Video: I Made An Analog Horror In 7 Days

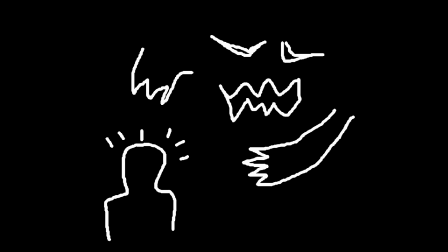[4:16]
In particular, it's going to be tough to not explain some things about the villain of this piece, who have decided to call the Proctor.
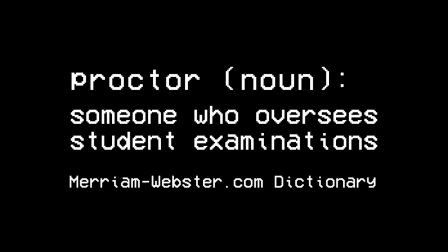[4:23]
Proctor is a word that refers to a person who oversees tests and exams, and this entity is interfering with these home testing kits.
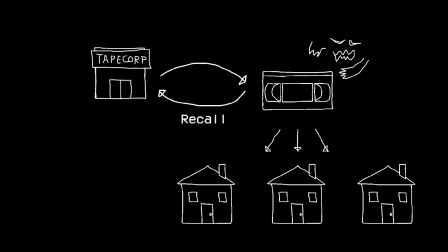[4:30]
On day two, armed with a general idea of what my monster is and what it's doing, I set about writing a script.
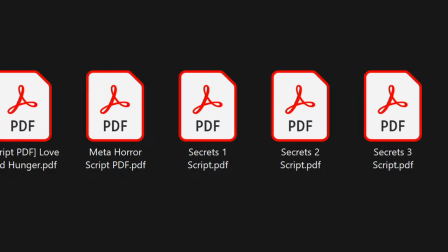[4:37]
Here, I had a real problem. Now, I write a lot of scripts for YouTube, so I thought this would be a breeze.
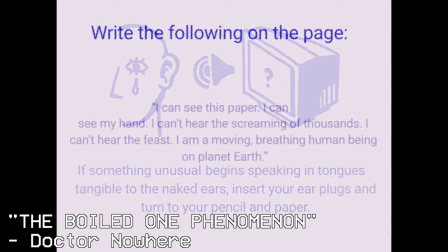[4:44]
If you've watched a lot of analogue horror, you'll notice that there's actually a decent amount of writing.
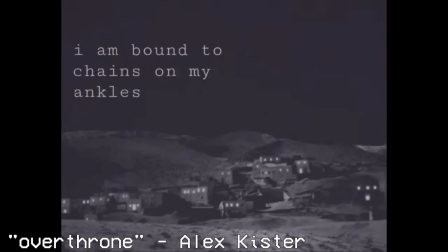[4:49]
Not only do they have actual dialogue, but there's often a lot of text on screen too.
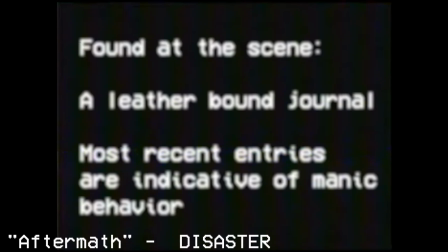[4:54]
Emergency warnings, scientific explanations, diary entries, stuff like that.
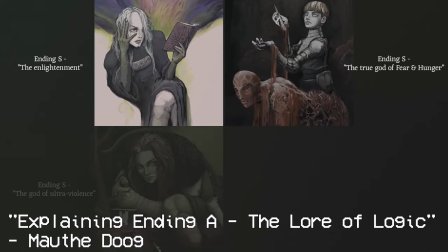[4:59]
None of it is remotely similar to writing a script for an hour-long YouTube video about video game lore.
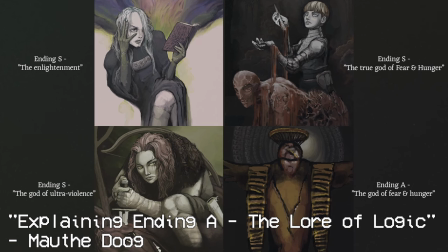[5:05]
In fact, it's completely different.
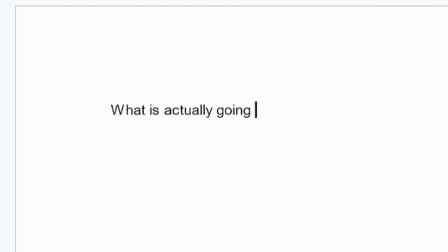[5:07]
I quickly realised I'd need to figure out what scenes I need in the short first, which sounds obvious in hindsight, but at the time...
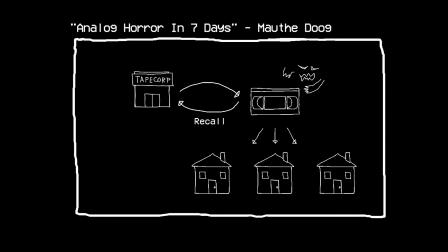[5:15]
Look, it's my first time doing this, okay? One thing I have learned in the past is that you always need more than you first think, about three times more.
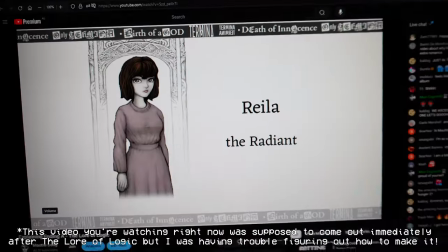[5:23]
So I've wrote down a big list of ideas of what scenes I should include. Then I took a break to watch the premiere of my last video, The Law of Logic. Then, I got really sick, which carried over into what should have been day 3.
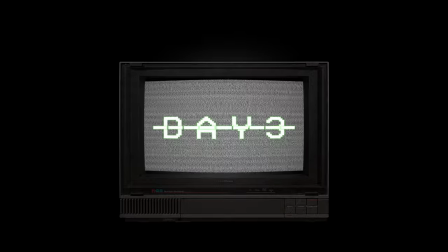[5:37]
Because I was sick for over 24 hours and couldn't work, I decided to keep an extra day in the bank if I needed it. I really didn't want to use it, but just in case. Day 4, I woke up feeling much better. And as the universe's way of making up for losing an entire day, I had a very interesting dream.
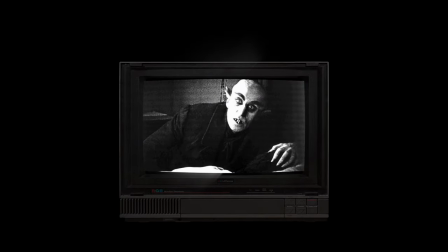[5:55]
I dreamt about an analogue horror series that uses classic black and white movie monsters like Nosferatu,
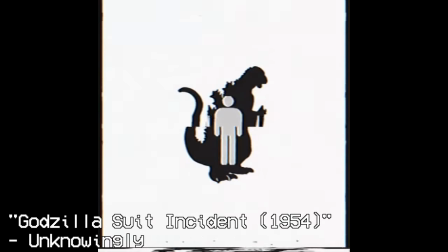[6:00]
similar to what the man in the suit does, but for universal classic monsters.
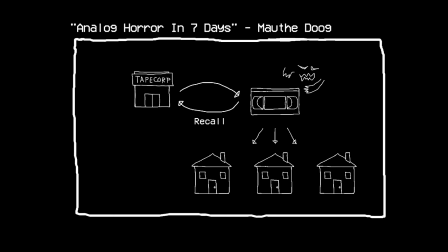[6:05]
I was too far into this idea to completely change tack this late, but it still helped me flesh out some more scenes. Our monster, the Proctor, is interfering with these tests, but why? To go back to what I said earlier, it's good to really focus in on one emotion when designing a horror project, and for this one, it's nice and simple, fear.
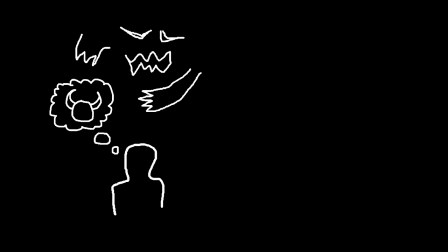[6:25]
So, what if the Proctor is trying to understand its target's fears through these tests, then embodying those fears in recognizable ways.
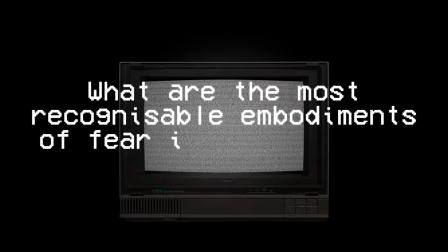[6:33]
What are the most recognizable embodiments of fear in our culture? Horror movies.
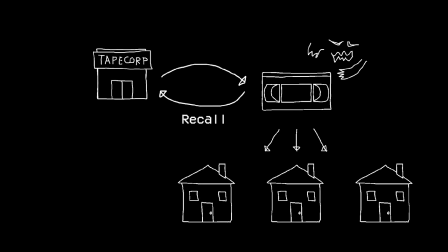[6:39]
We'll merge that with our previous idea. The recall tape was going to show examples from different patients' tests that the proctor had interfered with. We can tie that in with different horror movie monsters. We'll use Nosferatu, of course.
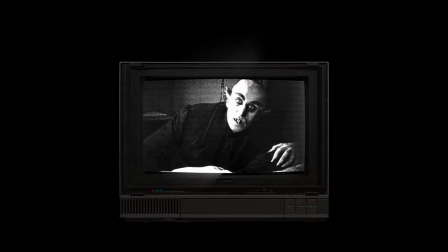[6:52]
We have to make the prophetic dream a reality, but I won't spoil what the other two are. It'll be fun to have a kind of multimedia angle in this project, so instead of just having them injected into the tape, we'll show photographs too.
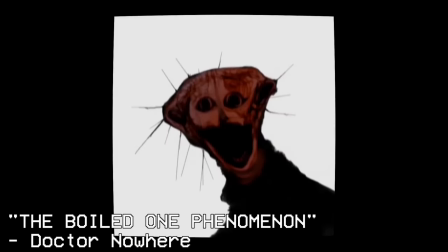[7:06]
When you think about the really good analogue horror series, they often change the format regularly.
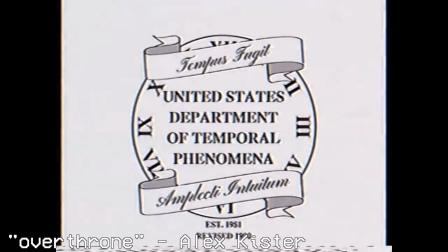[7:11]
They might have conversations, emergency warnings, and tutorial videos all in the same episode.
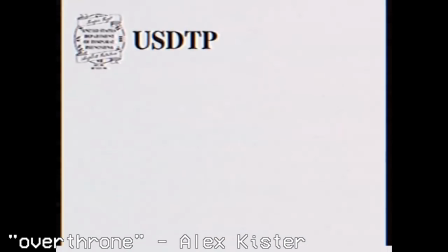[7:17]
It helps keep it fresh and interesting, so I'd like to do that here as well. Before Still wrapping up for the day, I had an idea. My friend Naven has experience with CRT TVs and VHS cameras. Running some footage through that might be able to really make this video pop. Maybe he could help.
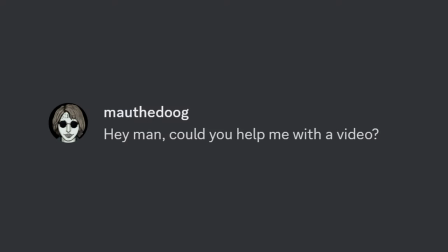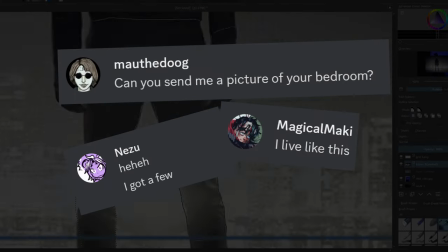[7:42]
I asked some of my friends for pictures of their bedrooms on day 5 and used those to make all of the monster encounter images.
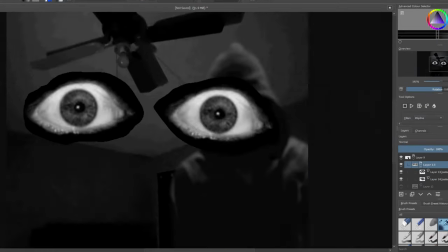[7:49]
Since the monsters are so visually different, I decided to give the proctor a motif.
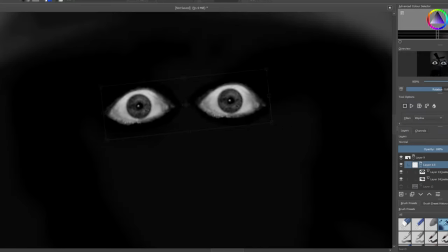[7:54]
I tried a few different things, but settled on each monster having the same creepy eyes.
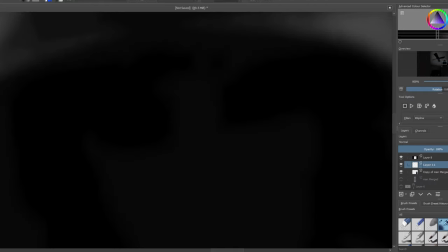[7:59]
Since it shapeshifts, having one aspect stay the same helps clue the audience in that it's actually the same entity.
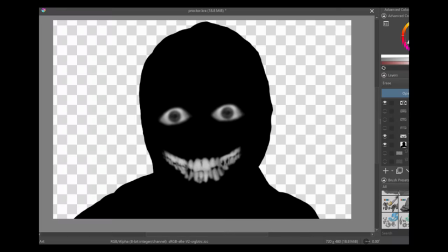[8:06]
I tried drawing some designs for the proctor itself,
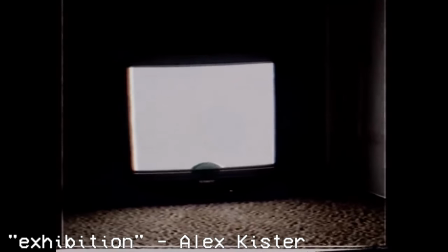[8:09]
but… yeah… But drawing inspiration from some of the big series, we can see that's not actually a huge problem.
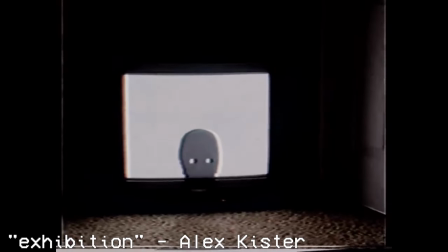[8:16]
Thanks to Naven's help, I can have some footage run through an actual CRT screen, and a simple design can end up looking pretty good.
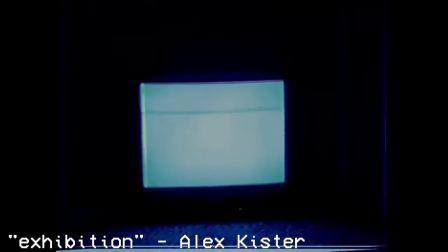[8:22]
With this in mind, I decided to tweak the design and plan for it to be shown on screen. But then, I got some bad news.
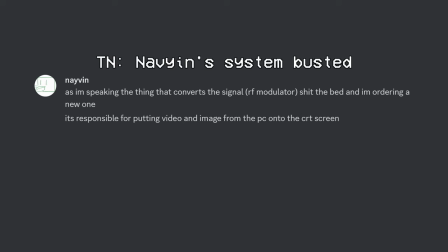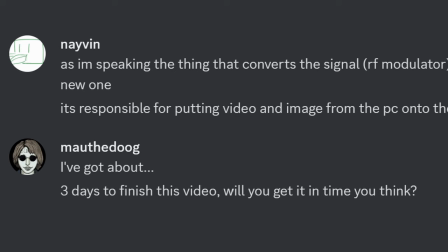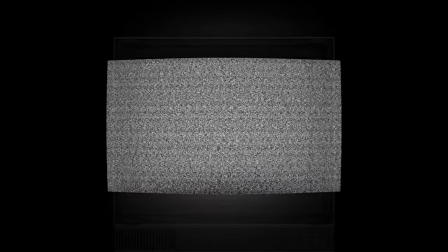[8:40]
Now that's going to be a problem. I hastily threw together some effects to try and mimic a CRT screen, and while it's not the same, it'll do in a pinch. I think. I hope.
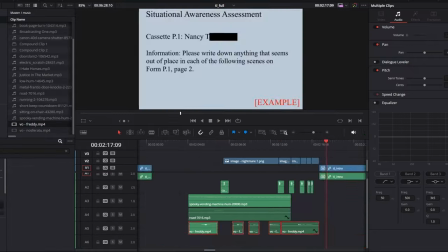[8:52]
I started laying down the tracks and getting a really rough overview of the video in DaVinci Resolve, the editing software I use. It's free and it's pretty good. And, this is a good segue into the sponsor of today's video, Blackmagic Design, the company who makes DaVinci Resolve.
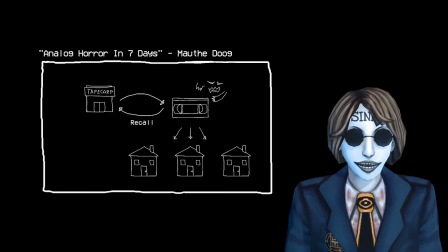[9:07]
Since this video is all about editing, I reached out to see if they'd like to work together, and they were very happy to support the channel.
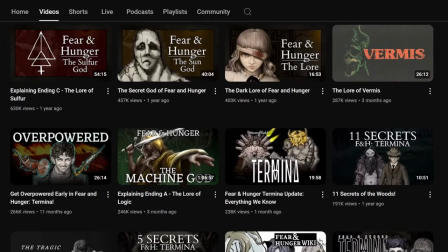[9:14]
Every video on my channel was made with DaVinci Resolve, and quite frankly, it's been integral to my success.
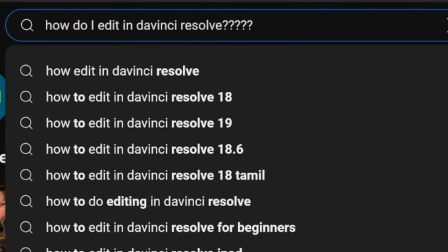[9:20]
It's easy to use, and there's a gorillion tutorials online about every single feature. There's an official free version of the software which, just between you and me, I didn't hit the limits of. So, if you're interested in becoming a YouTuber, or even just inspired to make your own analogue horror after watching this, then make sure to check out DaVinci Resolve in the link in the description. Thank you again Blackmagic Designs for supporting today's video. In fact, the very first sponsor of the channel. Now, back to making some analogue horror. I'd spent the last five days planning and making assets I'd need for the video,
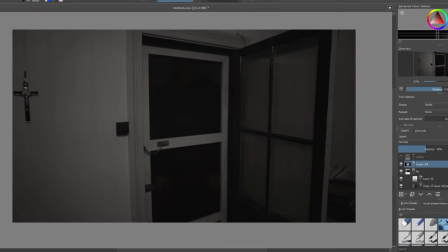[9:55]
but you can never fully account for everything you need when you put it together.
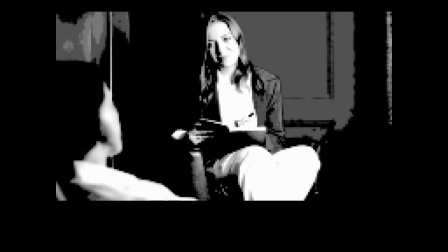[10:00]
It immediately became clear that the interview scene needed actual voices, and I felt I'd leaned on other people enough, so I recorded it myself.
It's important to gather as much information as possible.
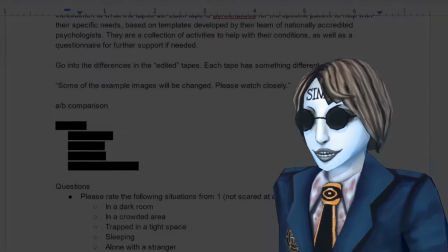[10:13]
Well… There's a lot of writing in this video, as there's a lot that needs to be explained.
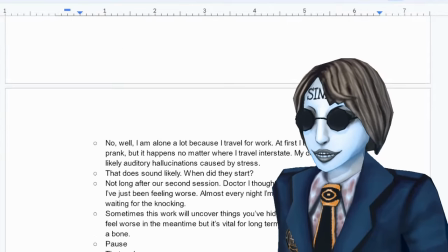[10:20]
That's not usually an issue for analogue horror, but I'm always looking for ways to spice it up.
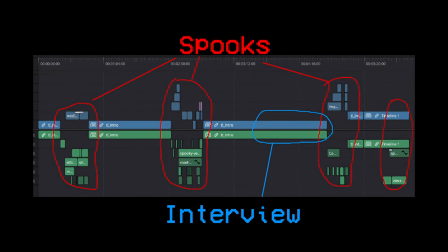[10:25]
I decided to splice in the horror sections to break up long sections of text, and to remind the viewer that this is actually a horror video. One thing I enjoy about some analogue horror is that the viewer is engaged in the test somehow.
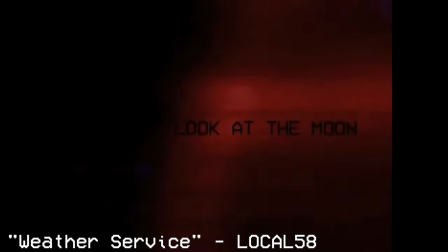[10:38]
Usually it takes the form of just paying attention to learn a kind of lesson to avoid danger.
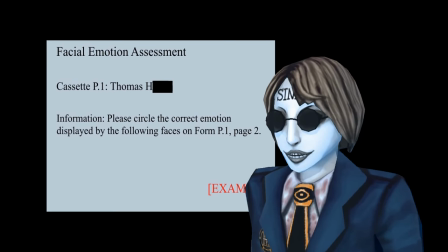[10:43]
For ours though, the VHS tapes we're examining are actual tests anyway.
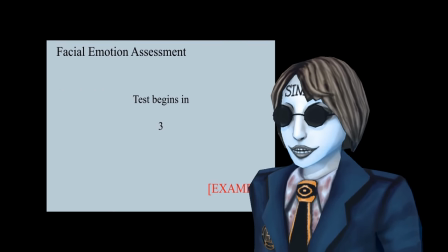[10:48]
Hopefully we can lean into that and have the edited tapes make people look closely and get spooked.
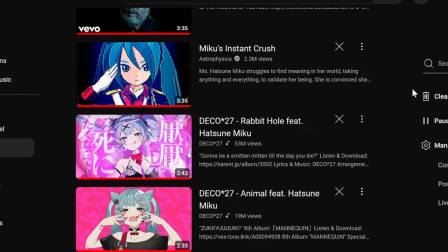[10:54]
Well, that's the plan. I like to get music early to set the mood when I'm editing a scene.
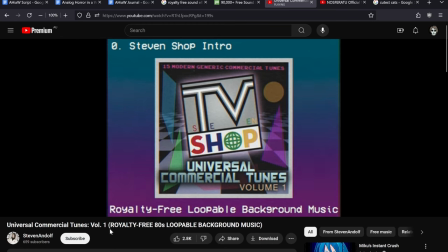[10:58]
Thankfully there's a lot of DRM-free music these days and it didn't take very long to find something that fit really well. These tracks give a kind of cheesy, infomercial, educational feel, which is perfect for the informative scenes in our video.
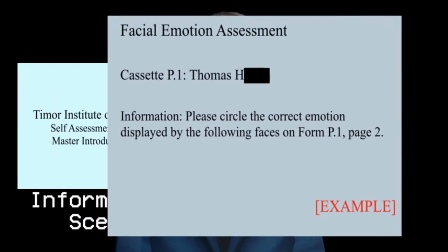[11:11]
Between the informative scenes, where we explain the setup and what's happening, and the test segments, we use the pitches as spooky interludes.
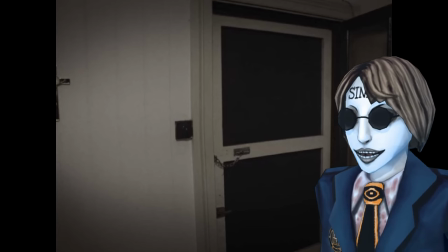[11:19]
We use the first one, the Nosferatu creature, early on. It's not super spooky by itself, but it starts to set the mood and let the viewer know they can't take it easy.
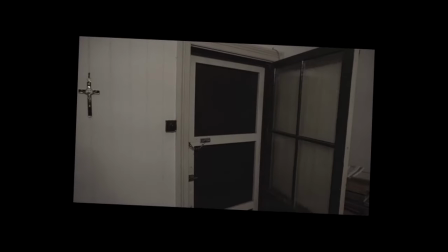[11:32]
We also introduced the photographs here, introducing the multimedia aspect. While editing this, I began to realise that it's hard to make something seem… real.
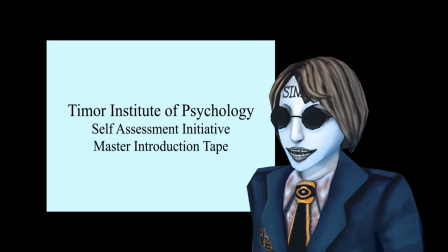[11:43]
Like you really just found these tapes that were used by an actual business somewhere.
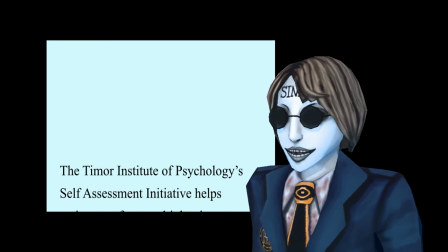[11:47]
I criticise horror series all the time for having official wording that is obviously wrong, but writing it myself makes it clear that it's hard to make it right.
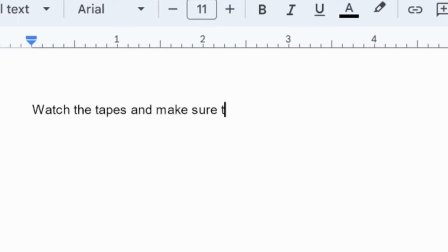[11:56]
Most of the wording I rewrote multiple times to sound better, harshly cutting anything that was too casual for the professional VHS tapes are supposed to be. Beyond that, it's hard to make things seem scary in general.
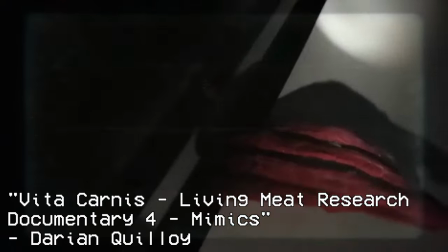[12:08]
You can always just throw in a gory image and a loud noise for a jump scare, and honestly sometimes that works really well, but you've got to earn it.
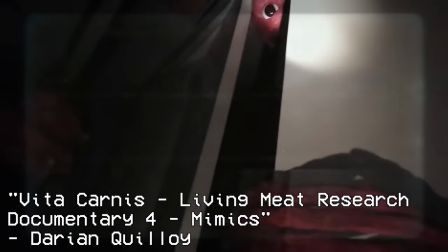[12:17]
Slowly building the tension to earn that scare without being boring is harder than it seems. Naturally, while editing, I rewatched it over and over and found that I was making every section too short.